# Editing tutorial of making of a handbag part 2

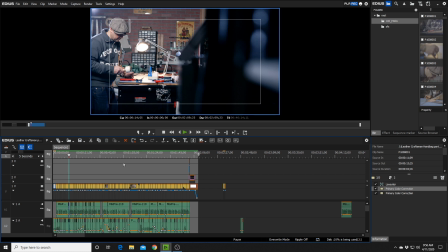488s
And I wanted to do something different than I normally do, where you see the person sitting down giving an interview, because this is a different story, I think, and it lends itself to being able to do that,
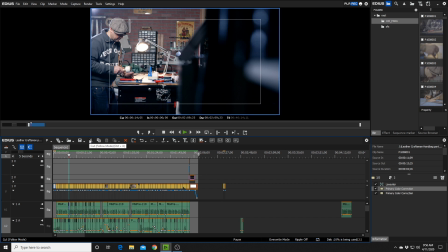504s
to be able to not see the individual talking, but really working, because this is what he's doing, right? He's actually really working in his workshop, and we want to see that. We don't want to see him sitting down giving an interview.
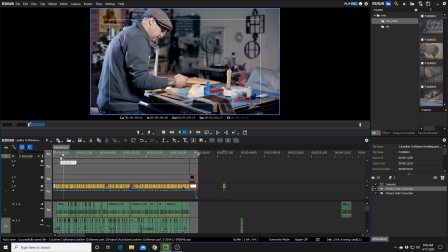517s I mean, a lot of people don't realize how long does it take. It could take a whole day, it could take a half day.
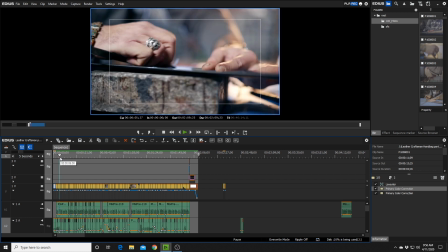522s
Different cuts, see that? You go from a close-up. It's very, very, I strongly encourage you guys to get different shots. No one wants to see the same shot for too long, right? And, you know, it all depends too.
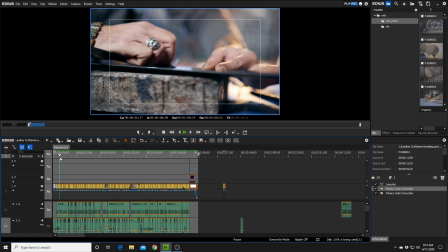538s
Like, if they're doing something very interesting, then yes, I think it is important to stay on that shot. I think every editor and videographer, filmmaker has their style. So not, you know, one style isn't wrong from the other.
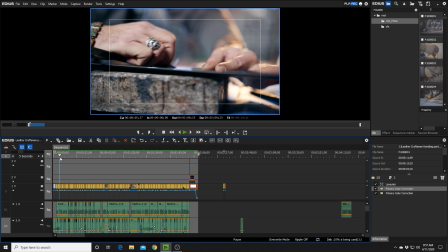556s
However, it's just taste. And I like to shoot, you'll see throughout this piece that there are a lot of cuts. I like a lot of cuts, and I move around quite a bit when they're doing what they're doing in the shot. So I make different sequences within the piece to make it look as if there were
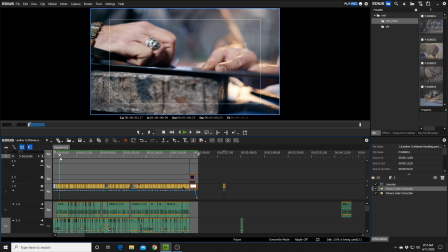576s
several different cameras on the day of the shoot, and it just looks more interesting. If I needed him to continue doing something because I wanted another angle, I would just ask him, hey,
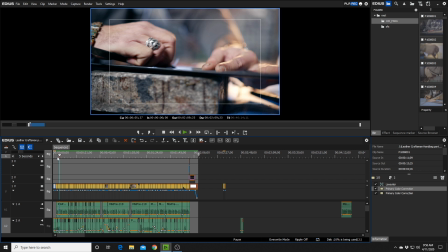590s
can you go ahead and keep doing what you're doing so I can shoot it from a different angle. The second day of working on this bag,
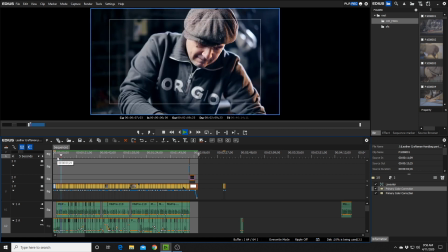598s I I mean, a lot of people don't realize how long does it take.
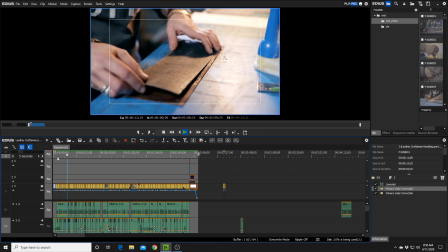602s It could take a whole day. It could take a half day. It could take 2 days. It just depends. So I was traveling through Europe.
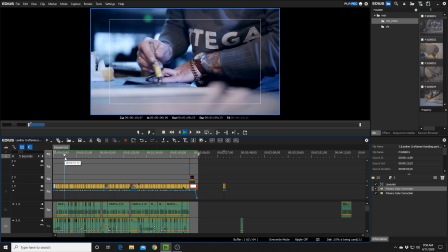609s
Right there.
It could take a whole day. It could take a half day. It could take 2 days.
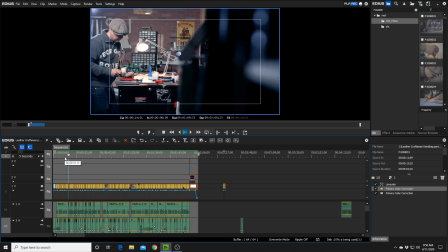613s It just depends. So I was traveling.
All right, so I'm over here. I've got a lot of foreground in the front of the camera to kind of show the depth of where he's at and just to make it more interesting so it's not so flat.
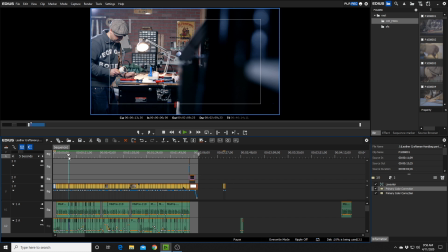630s
And so he's gonna use this palette, and I asked him, hey, can you go ahead and redo that so I can get a close-up? Exactly the same, the
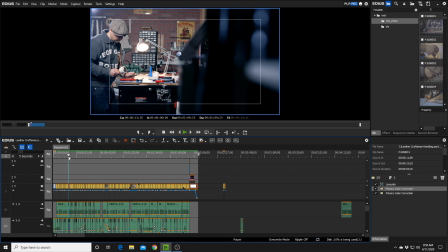645s
reason what I was what I was talking about a little bit earlier about having him do things twice. And this is a perfect instance in which he was able to do that. I got this shot and then I said, hey, can you go ahead and hit that,
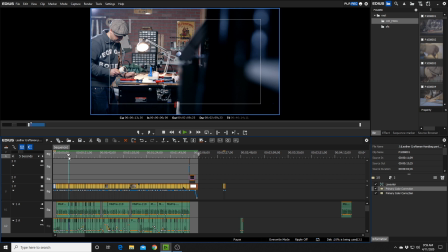664s
I don't know if it's a nail or what, but can you do it again so I can get that close up so it looks like it was covered by 2 cameras.
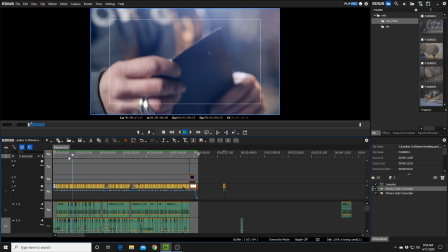671s So I was traveling through Europe, Italy especially, and just seeing the close up, leather culture and all the another close up.
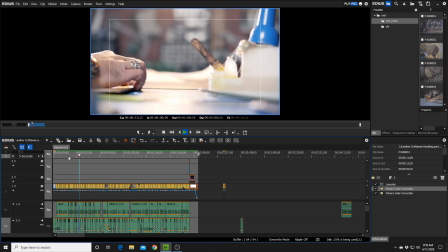678s And this bag pops into my head.
A lot of shallow depth of field too.
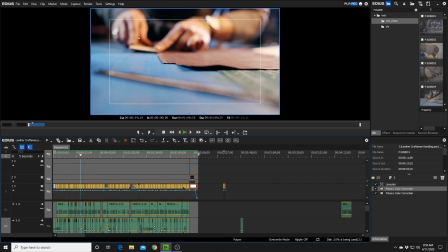684s
Right there, very shallow. Look at his hands, they're all blurry, right? My focus was right here. So I knew once he got to this point by the leather that his hands were gonna be in focus, and I wanted that.
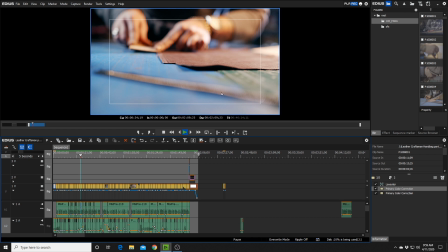700s
I wanted him to come into focus. Boom, cut.
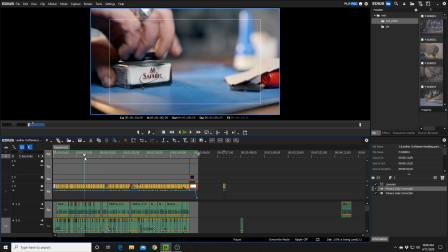708s
Perfect, look, listen to that sound.
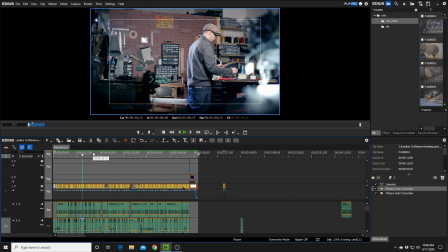713s
Another instance in which I asked him to do it more than once.
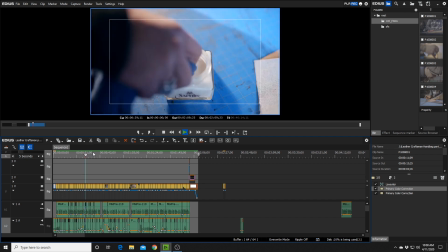718s When I got back here to the shop in the US, I started designing it, patterning it, and making it.
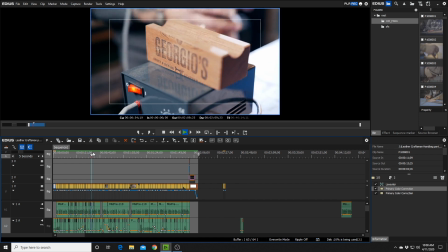724s And the first one that I made, it took 30 seconds to sell it on Instagram.
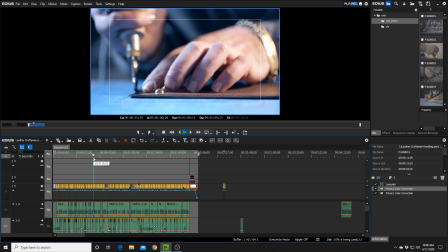728s
Nice, that's a macro shot right there, I believe.
On Instagram.
It comes into focus right there.
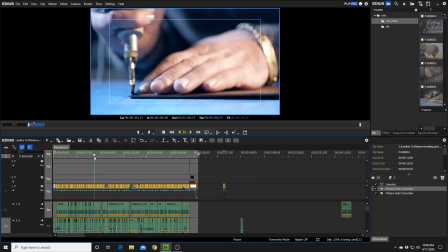735s
I want to show his face too.